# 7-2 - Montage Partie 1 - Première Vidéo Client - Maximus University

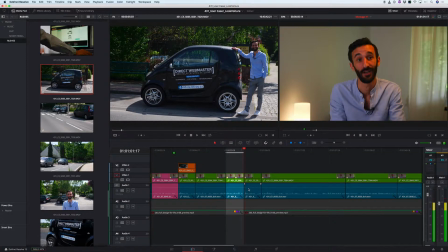Je me garde dans des endroits qui sont très visibles.
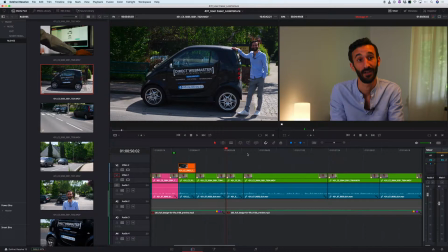C'est bien, mais on peut le déduire avec, en voyant les images et on peut le déduire de manière générale. Donc, je ne vais pas le laisser. Je vais simplifier en laissant ça. Donc ça devrait nous aider.
Des gens qui me font un petit signe comme ça pour me dire qu'ils vont m'appeler. Le garagiste s'est transformé en client.
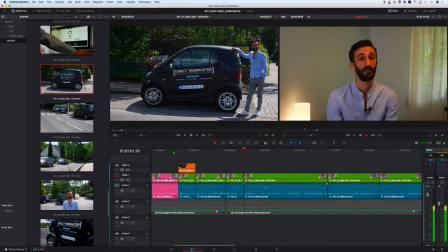Voilà, là, on repassera en illustration, à mon avis.
Assez marrant. L'investissement qui a été fait au départ, il a largement été rentabilisé aujourd'hui. Et c'est pour ça, justement, qu'aujourd'hui, je prends d'autres stickers pour poser sur d'autres voitures pour
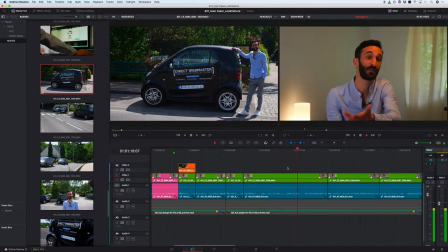qu'on puisse voir d'autres voitures avec Direct Webmaster dans d'autres départements, finalement. Et... je dirais même que le plus...
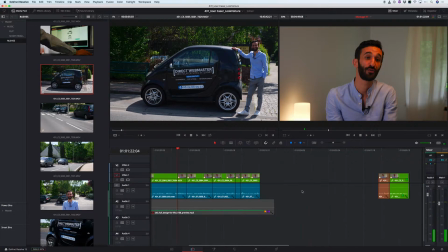Ok, donc là, encore une fois, tu vois, c'est trop long. Mais ça, on le savait, on l'a vu avant. C'est trop long. Il y a
trop de... Et puis, et voilà, et après, et une pause, et on recommence, et on reparle.
Donc c'est pareil, il va falloir choisir, il va falloir couper dans le gras pour pouvoir diminuer la quantité de choses.
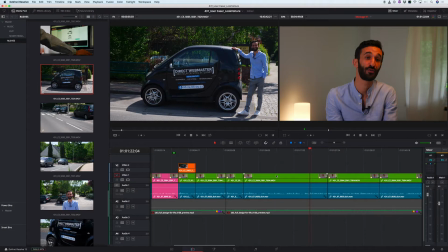Donc là, ce qu'on va faire, c'est une petite pause sur cette leçon parce qu'elle commence à être longue. Et du coup, on continue le montage dans la leçon suivante.
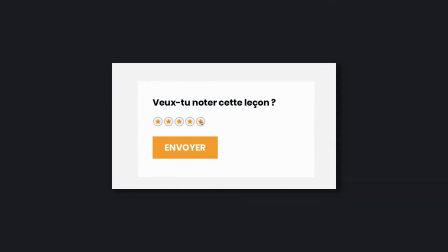Je te remercie d'avoir regardé cette leçon. Maintenant que tu l'as terminée, tu peux la noter en haut à droite à l'aide des petites étoiles. Tu peux aussi écrire en commentaire un résumé de ce que tu as compris et bien entendu poser tes questions. Tu peux aussi cliquer sur « Terminer » en bas à gauche pour valider ton avancement.